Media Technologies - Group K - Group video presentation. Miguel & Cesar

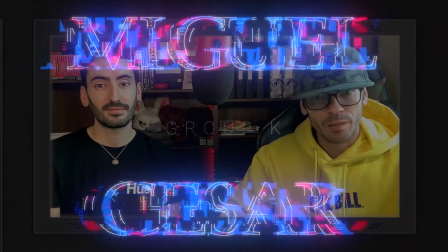18s
Hello, we are Miguel and Cesar, we are Group K. And we are going to talk about our summer and winter sequence.
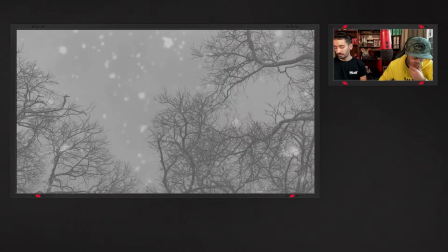27s
In the beginning, our project started with a different approach. We wanted to show the difference between the week and the weekend,
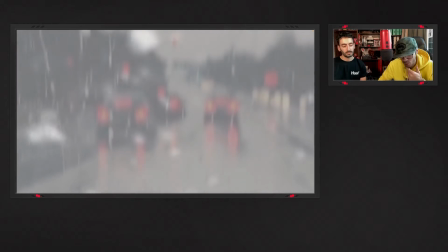35s
using gray and pale tones with boring music for the week mood,
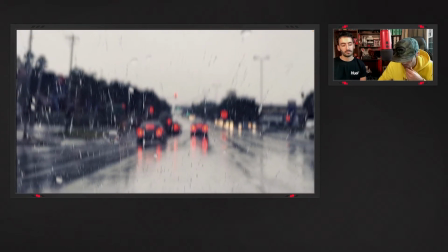40s
and then we intended to use vibrant and saturated colors with an intense music and everything more chaotic for the weekend one.
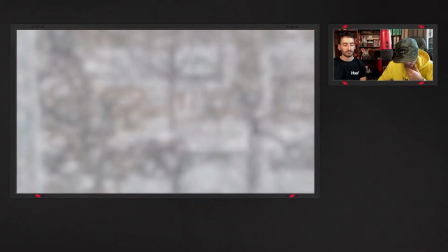49s
Then we started having some issues with the group and we split the groups,
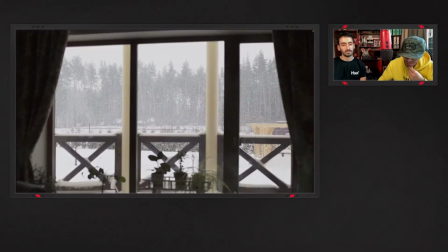54s
and then we had the deadline really close, so we changed the project.
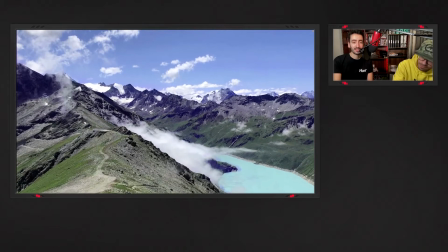61s
We ended up with winter and summer as the concept for our final moods.
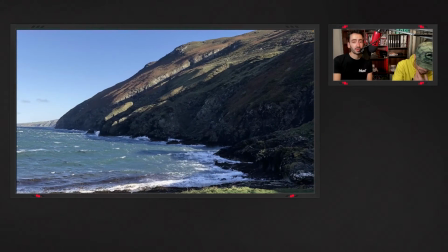68s
We keep some ideas from our previous projects and we apply them as well to this one.
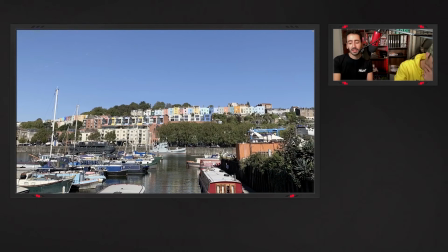73s
Some examples are gray versus the vibrant colors, and as well the sad and the joy feelings that you can see in the videos.
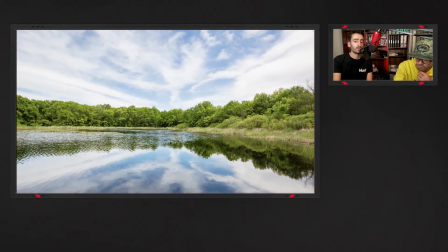81s
We found actually the experience quite challenging because of our lack of experience on the field and working as a group.
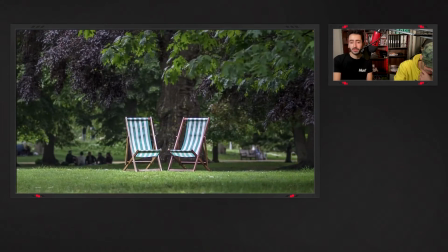89s
We found as well the project quite rewarding because everything felt nice once
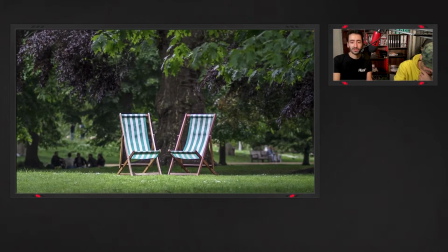96s
everything was on track on their path.
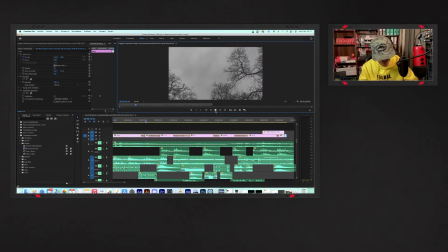103s
Let's go with the mood sequence 1. It's winter. As George Lucas said, the sound, the music are 50% of the entertainment in a movie. That's 100% true. I will agree also with Danny Boyle. He says that 70 or 80% of a movie is sound.
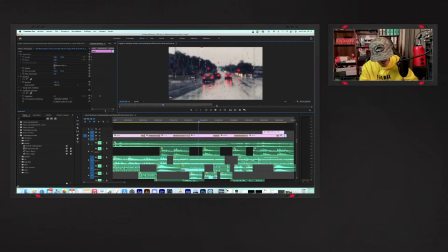119s
You don't realize it because you don't see it. So we try to give sound as much importance as images in our project. We try to use sound as a vehicle, not to describe the image, but to complement it, give it context.
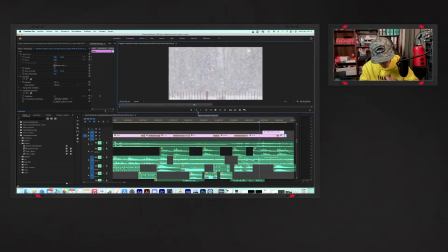135s
We've used non-diegetic sound to try and give the context, and diegetic sound to reinforce the meaning of the composition.
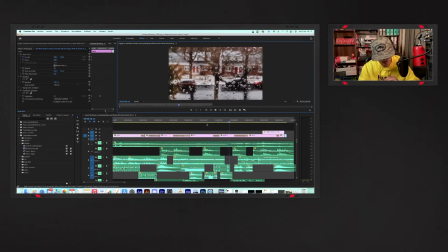144s
Also, we've tried to edit each sound to match his atmosphere, like the indoor ones being more close, or the outdoor ones.
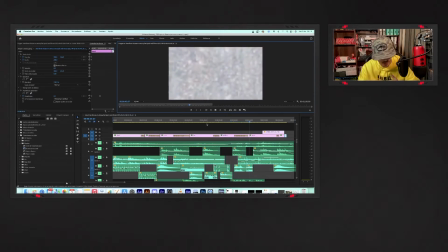153s
We've tried to blend them with the background.
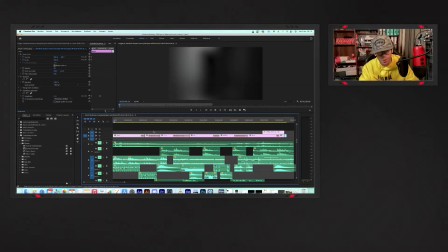155s
We've had a few piano loops to build up tension, blend all the elements together and reinforce the feeling of loneliness.
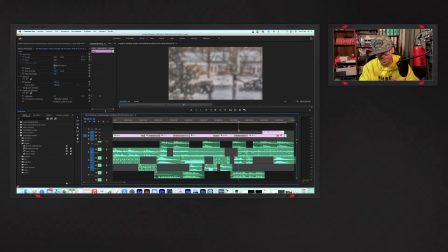163s
Well, we've created the steps with a continuous rain through all the track. Then we got some piano loops coming in, coming out. We got the radio, we got the coffee, and there is like a story going on.
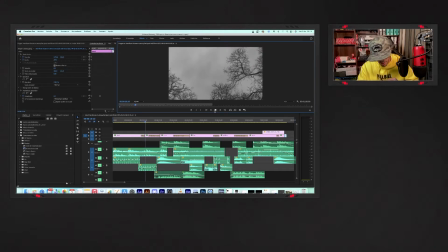178s
We've mostly used the omnidirectional mic to record all the sound, and we post-produced them to achieve the final result.
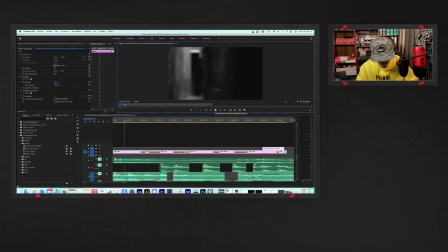186s
In terms of image, we were thinking to portray the grey side of winter, the grey and lonely side of winter in these cold times, with the story of a journey back home.
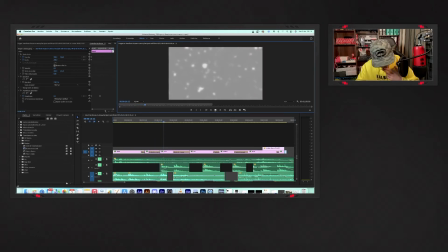197s
We aim to evoke the lonely feelings of winter with the changes of depth of field, using a grey color palette, changing the shot size with zooms.
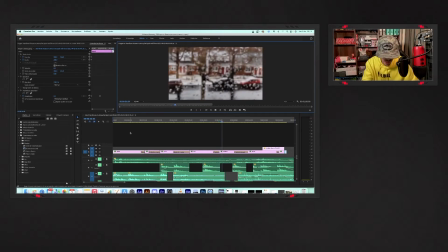209s
And in terms of editing, we switch between images with a cross-dissolve transition and some zooms out with
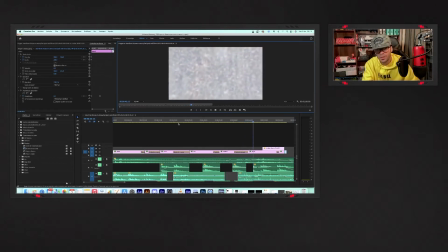218s
continuous but slow movements to give a sense of continuity. I think we achieve a decent job.
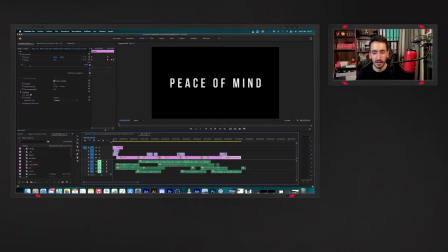230s
Hi everyone.
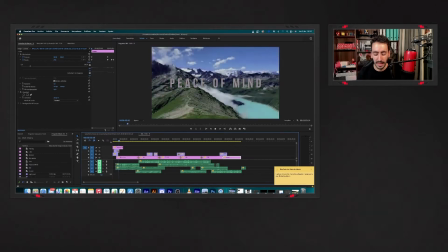231s
In this mood sequence, sounds is really important because it guides you through the video, giving you the structure, the image structure like a whole. For example, there is a consistency in the background sounds of the steps that it
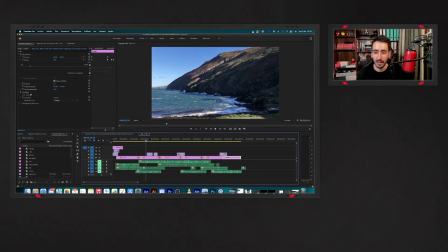246s
seems that it's walking with you through the day from the sunrise to the sunset. We use both digested and non-diegetic sounds.